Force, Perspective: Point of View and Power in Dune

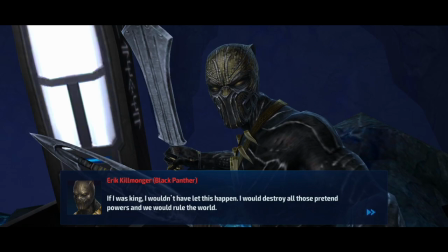Black Panther not only centers black characters and black creators, it shows one of the most compelling figures of black militancy in recent pop culture.
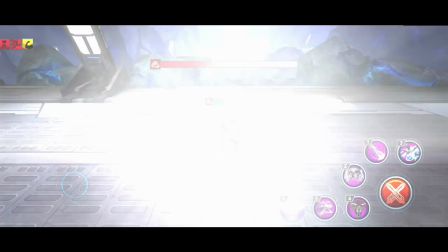But it makes him a murderer of black women named Killmonger.
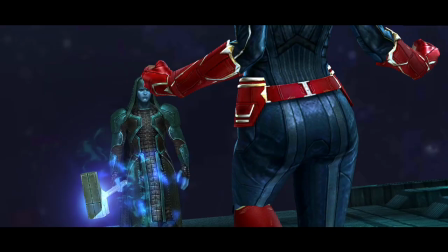There are the same justifications of this as there are of Rainbow Capitalism, that it's better than the alternative, that it's progress, etc.
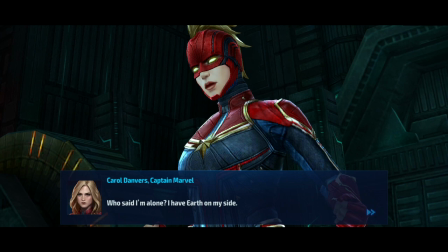But as the largest media company in the world mixes better representation with defense of empire, it shows the thin line between being represented and being marketed to.
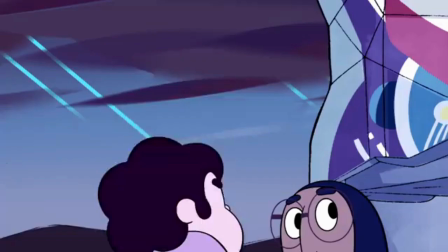That's because mass media representation, while important, is still ultimately a symptom.
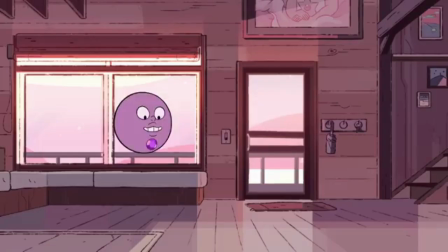The reason that stories of cishet white men have dominated American culture for so long is because cishet white men have dominated America.
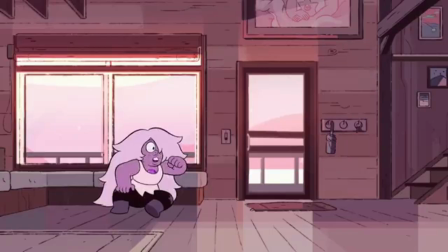The shift in media representation has not brought with it a commensurate shift in power.
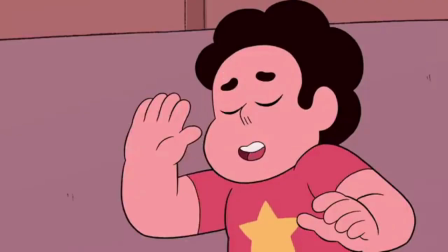The hierarchy allowing other perspective space is a symbolic concession to maintain dominance in other forms.
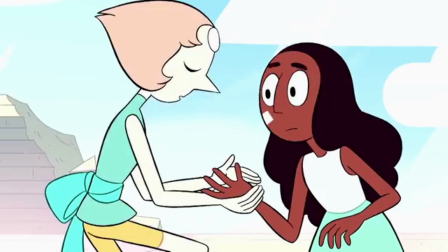Researching this topic, you find a massive body of work showing the negative effects of our biased media representation,
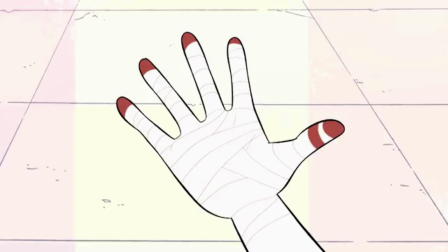but only a handful of studies on the effects that positive representation can bring, because, though there is some improvement,
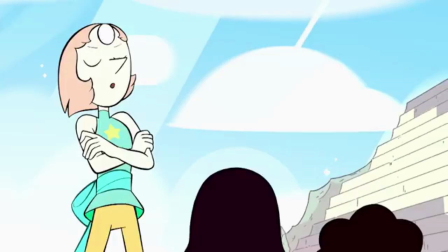there is not the fundamental change we need. We can see the bomb, but it will still go off.
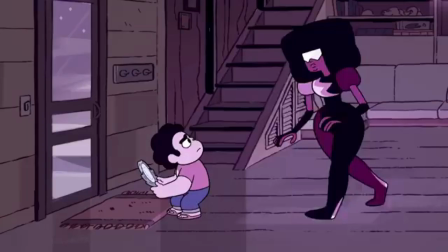I want to talk about Steven Universe here because it's become kind of synonymous with Tumblr's fandomist liberation deal, and also it makes for easy b-roll.
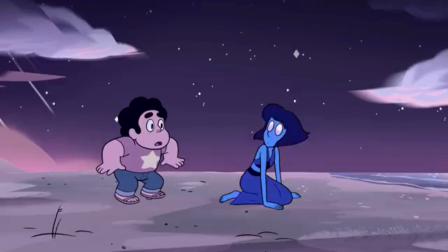Honestly, I've always really liked the show. It manages a surprising amount of emotional depth for a children's show,
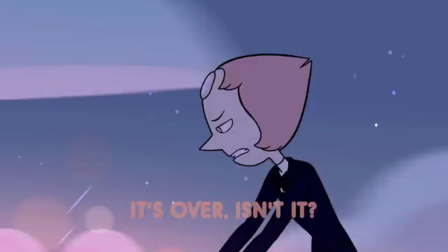its cast of characters is fantastic and fully realized, and it manages to feel gentle without feeling simple.
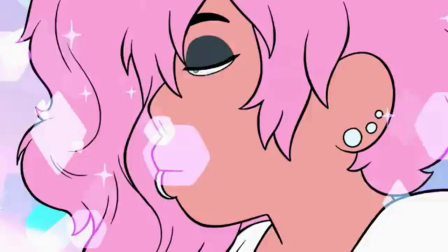It's also a pretty significant step forward for representation in children's media. The showrunner, Rebecca Sugar, is bisexual and non-binary.
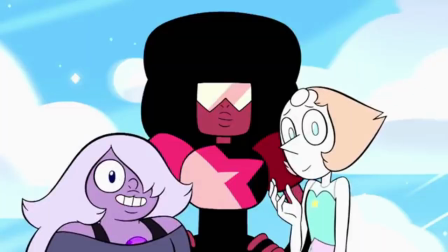Most of the main characters are queer women. The show's world is rich with families outside the narrowly defined 1950s nuclear image,
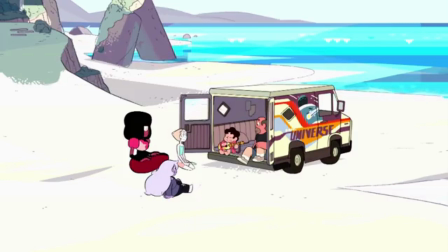and those families are presented as loving and vibrant, even as they run into problems of their own.
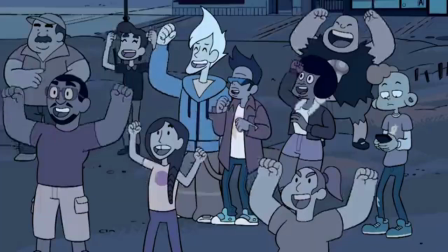In an interview for the LA Times, Sugar lays out that their goal with the show is to change perspectives.
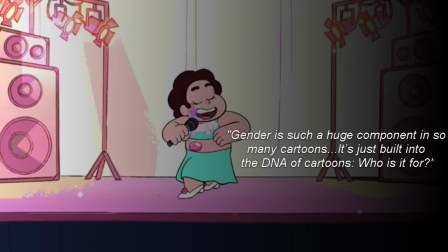They say, gender is such a huge component in so many cartoons. It's just built into the DNA of cartoons.
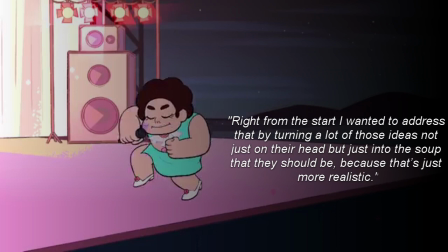Who is it for?
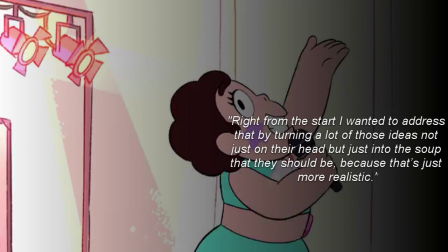Right from the start, I wanted to address that by turning a lot of those ideas, not just on their head, but just into the soup that they should be, because that's more realistic.
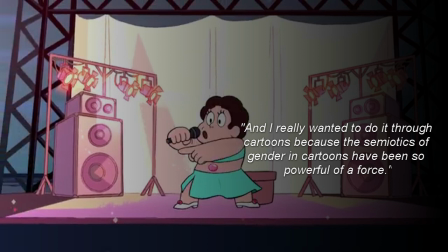And I really wanted to do this through cartoons because the semiotics of gender in cartoons have been so powerful of a force.
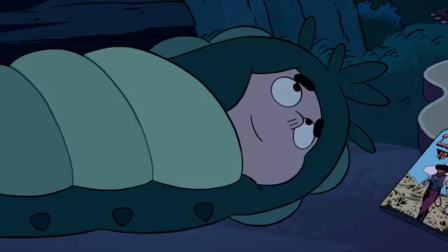Here, they acknowledge the role media, particularly children's media and particularly, particularly cartoons,
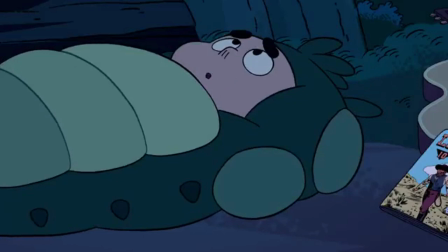has played in enforcing strict cultural narratives about gender, while also presenting media as a solution to that problem by breaking those narratives up.
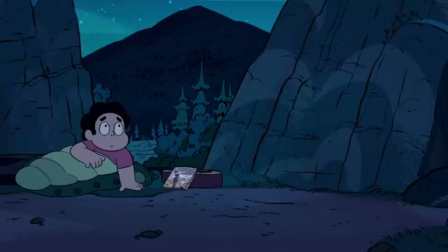The soup they describe is the manifold ways of looking we've been discussing, and the show seeks to accomplish that through representation, showing so many different ways to exist in the world that the viewer can't help but let go of old,
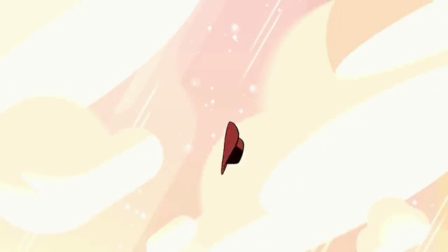dominant prejudices. This method is, as they say in the interview, coming at it from a position of love.
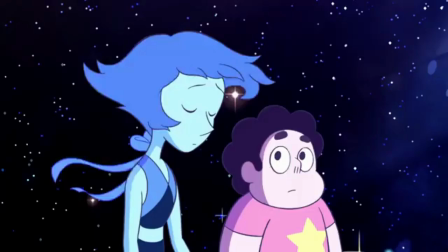This plays out in the series itself, where Steven usually doesn't stop his enemies by fighting them, but by empathizing with them until they see things differently.
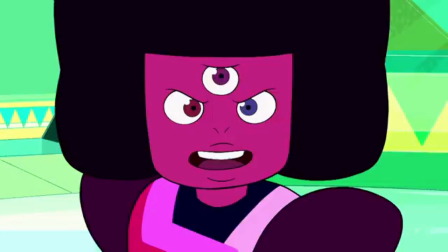I usually quite like this.
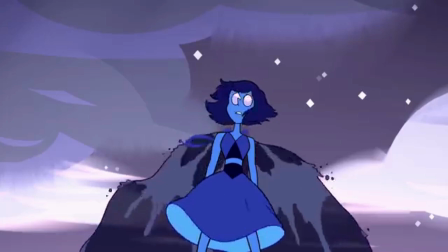It makes the fight scenes indistinguishable from character development, and when Steven is connecting with someone wounded and lashing out, that kindness feels important and appropriate.
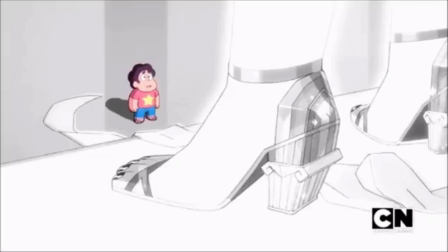But then there's the resolution to the show's main plot, Steven confronting White Diamond, absolute leader of the intergalactic gem empire.
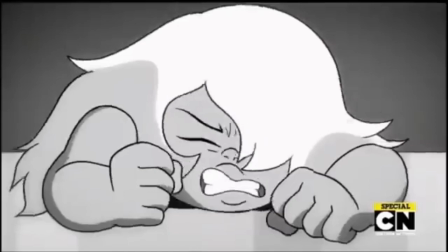Visually, the scene is unsettling and effective. White, consisting of all the colors, positions herself as the true and perfect narrative,
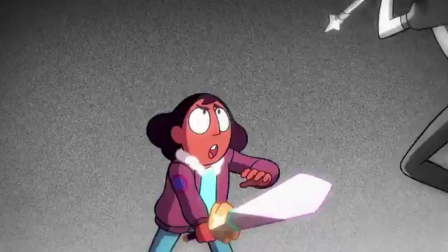and she enforces that narrative through imperial expansion and, more concretely, turning other characters into freaky color-drained mouthpieces.
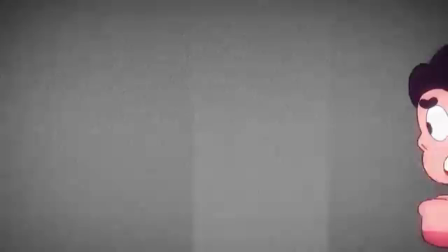She is the crushing mono perspective, and Steven is desperately trying to get her to see things from another angle.
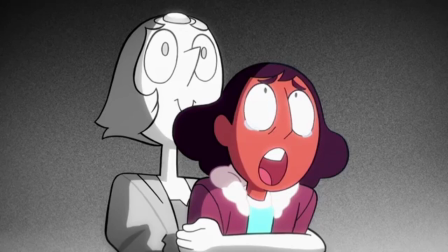When White refuses, though, instead pulling Steven's gem, don't worry about it, from his belly to prove that he's actually his mother, don't worry about it, the camera fades to black.
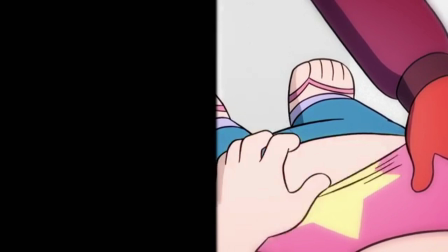When it returns, we see things from Steven's blurry first person, grasping at the gem that was taken from him.
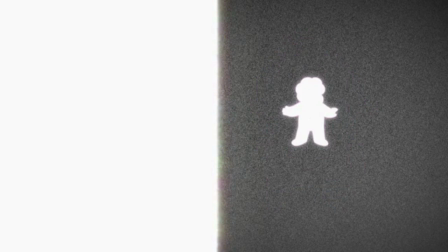This image, though, only takes up half the screen, and we soon see why.
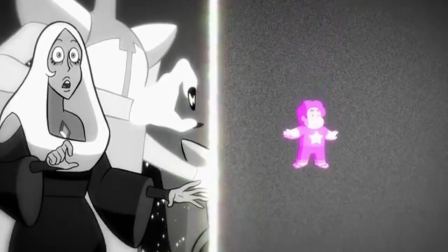Steven's gem has taken on a life of its own, a bright pink copy of him, and the other half of the screen is from his perspective.
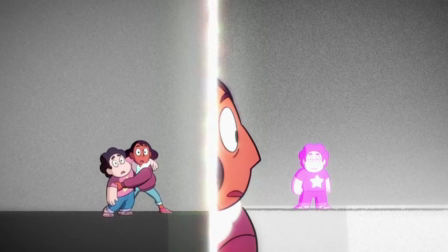We see both at once. Stephen regarding Stephen, applying his greatest power, empathy, to himself.